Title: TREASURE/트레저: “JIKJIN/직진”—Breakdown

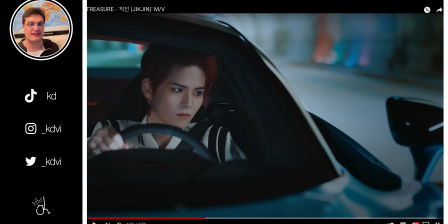4:03 There's some silence, and that creates an unbelievable amount of tension and interest and intrigue as the song is sort of building up as a roller coaster and then falls in and then builds up again. It's interesting.
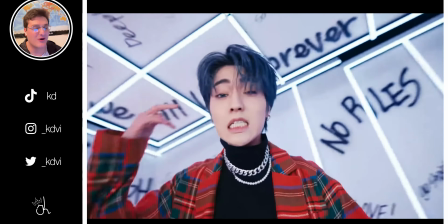4:16 It's so intense.
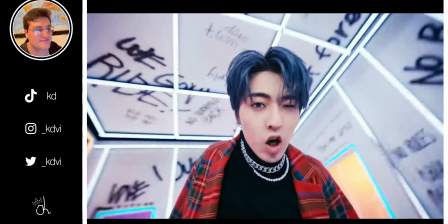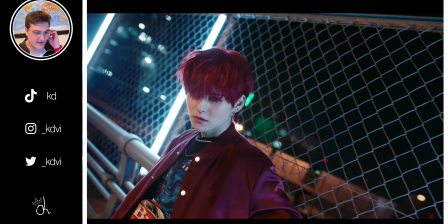4:23 The horns and the 808s and the kicks are absolutely perfectly mixed here. There's such an unbelievable amount of just hype and intensity in the song.
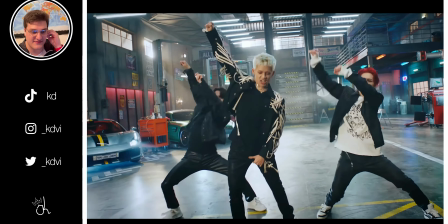4:30 It's fantastic.
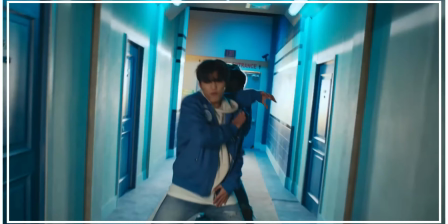4:35 You can hear their ad-libs in the background.
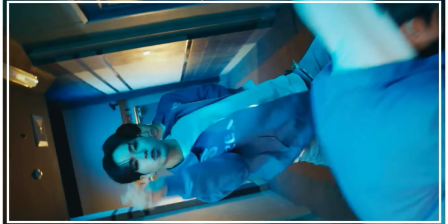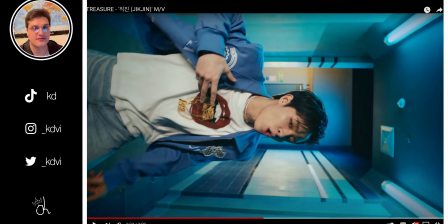4:42 Now in the video, production wise, we actually go into what sounds like the bridge here, but it's most likely going to be repeated, so we'll call it the refrain. It's interesting here because now the camera is rotating and there's different visual elements to go along with that different section of the song.
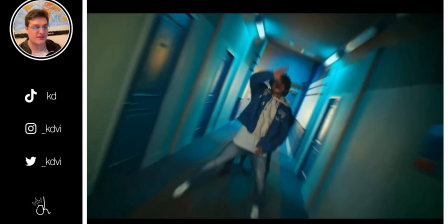4:54 It all connects musically and visually, so we don't actually have match cuts here. We're not doing any cutting.
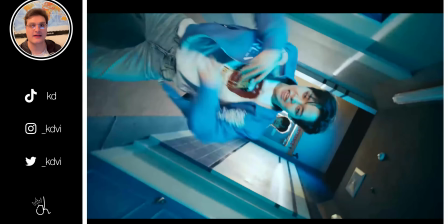4:58 In the actual footage, we're not chopping out separate parts of the footage to make a cut, but it looks like we're doing match cutting because the elements are so similar.
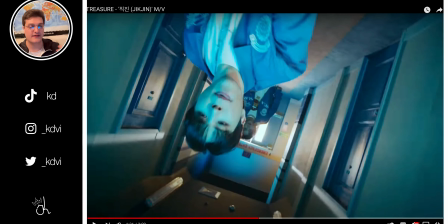5:05 And as the camera is rotating for visual appeal, they're kind of moving forward and changing position.
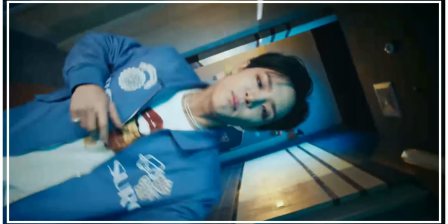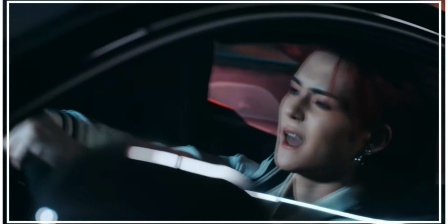5:15 But then there's actual match cuts here to the next dance here. And there's also cuts to the hypercars to show fast action.
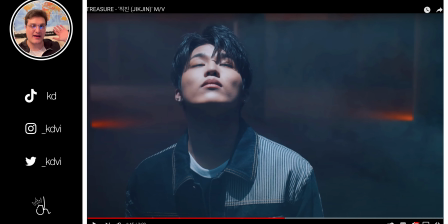5:22 There's also snare fills in the musical production, and there's some ambience and risers going through that are releasing the tension. You can hear there's like risers going in the background, and then there's tension sort of being released as we're going into what sounds like the pre-chorus or the build-up of the actual song to get to the chorus, which is the main repeated part of the song, which is the hook.
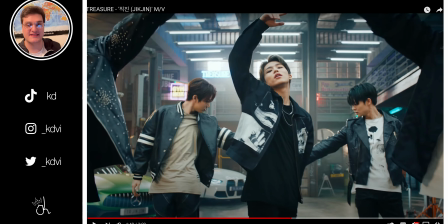5:39 That's also a really beautiful visual element where one of the dancers is just standing in the middle of a really open arena, which sort of represents vastness. And it's a nice, calm transition into what's going to be a super intense buildup and drop into the chorus.
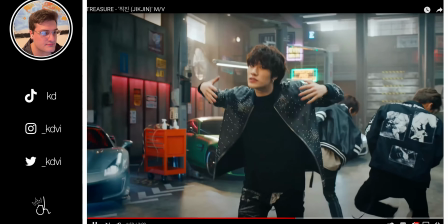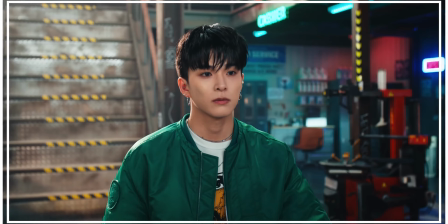JIKJIN.
So I absolutely love their dancing in this. They're actually filling in the stutters and gaps in the production with those clean popping and locking moves. So they're actually tying in the song visually with their choreography, with the visual production and the actual entire music production.
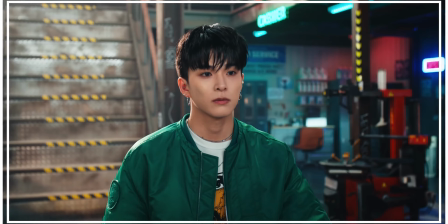6:13 And there's really just a whole cohesive synergy, sort of holistically speaking. And it's really beautiful. I absolutely love this. This is like peak art. This is when creators are thinking their best and they're making just the best music. And it's wonderful. And it's a really intense modern song.
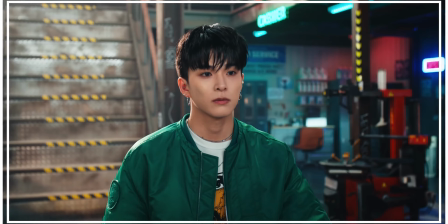I really like the fact that their vocals are kind of sliding almost on the beat. It's really interesting. It sounds like there's a little bit of auto-tune.
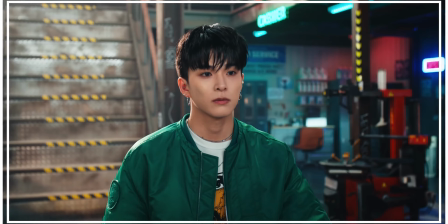6:41 The vocal chops and stutters and panning to the left and right, like super hard panning, 100% left and 100% right, sounds just absolutely wonderful. It adds to the intensity of the song, and their dancing is, again, perfect with this.
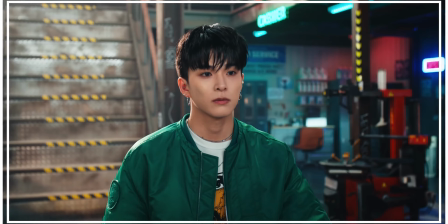6:57 The 808s, which are the low boomy bass sound, which you hear in pretty much all of hip hop, are really cleanly mixed with the actual kicks. The kicks are providing some crazy intensity with the 808s. The 808s are really nice in the way they're sliding. So you can actually hear the brass horns sustaining through to until they actually finish their phrase, which is JIKJIN.
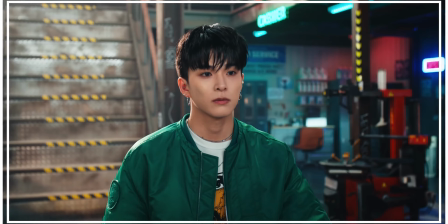7:16 In this case, the brass horns are sort of grounding the mix, and they're providing the low frequencies to fill it out. It's really well mixed and mastered as far as the whole instrumental mix goes. I really like the vocals here in this part as well.
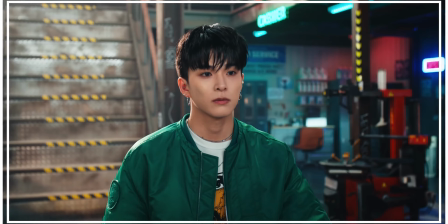Those tunnels and those transitions are really awesome as well.
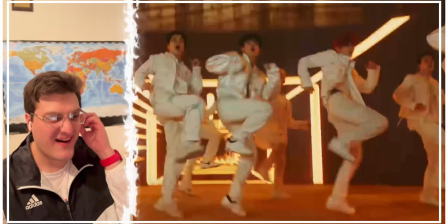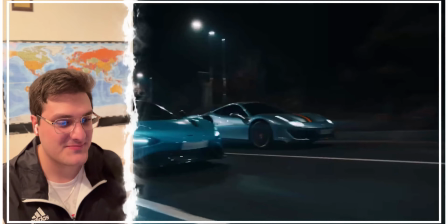7:46 They dance move when they're kicking their feet. This is pretty fantastic as well. Just a super intense chorus and video.
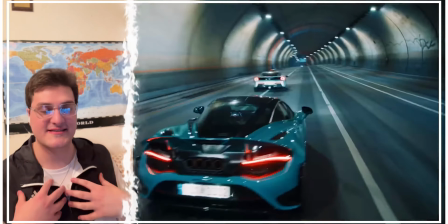7:53 I really like their clothing too. The stylist did a really wonderful job.
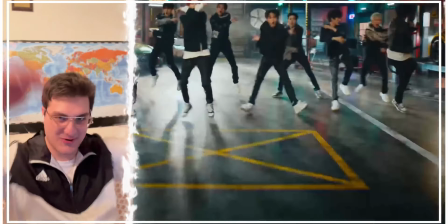7:59 That's super cool when they're doing this as well in the circle.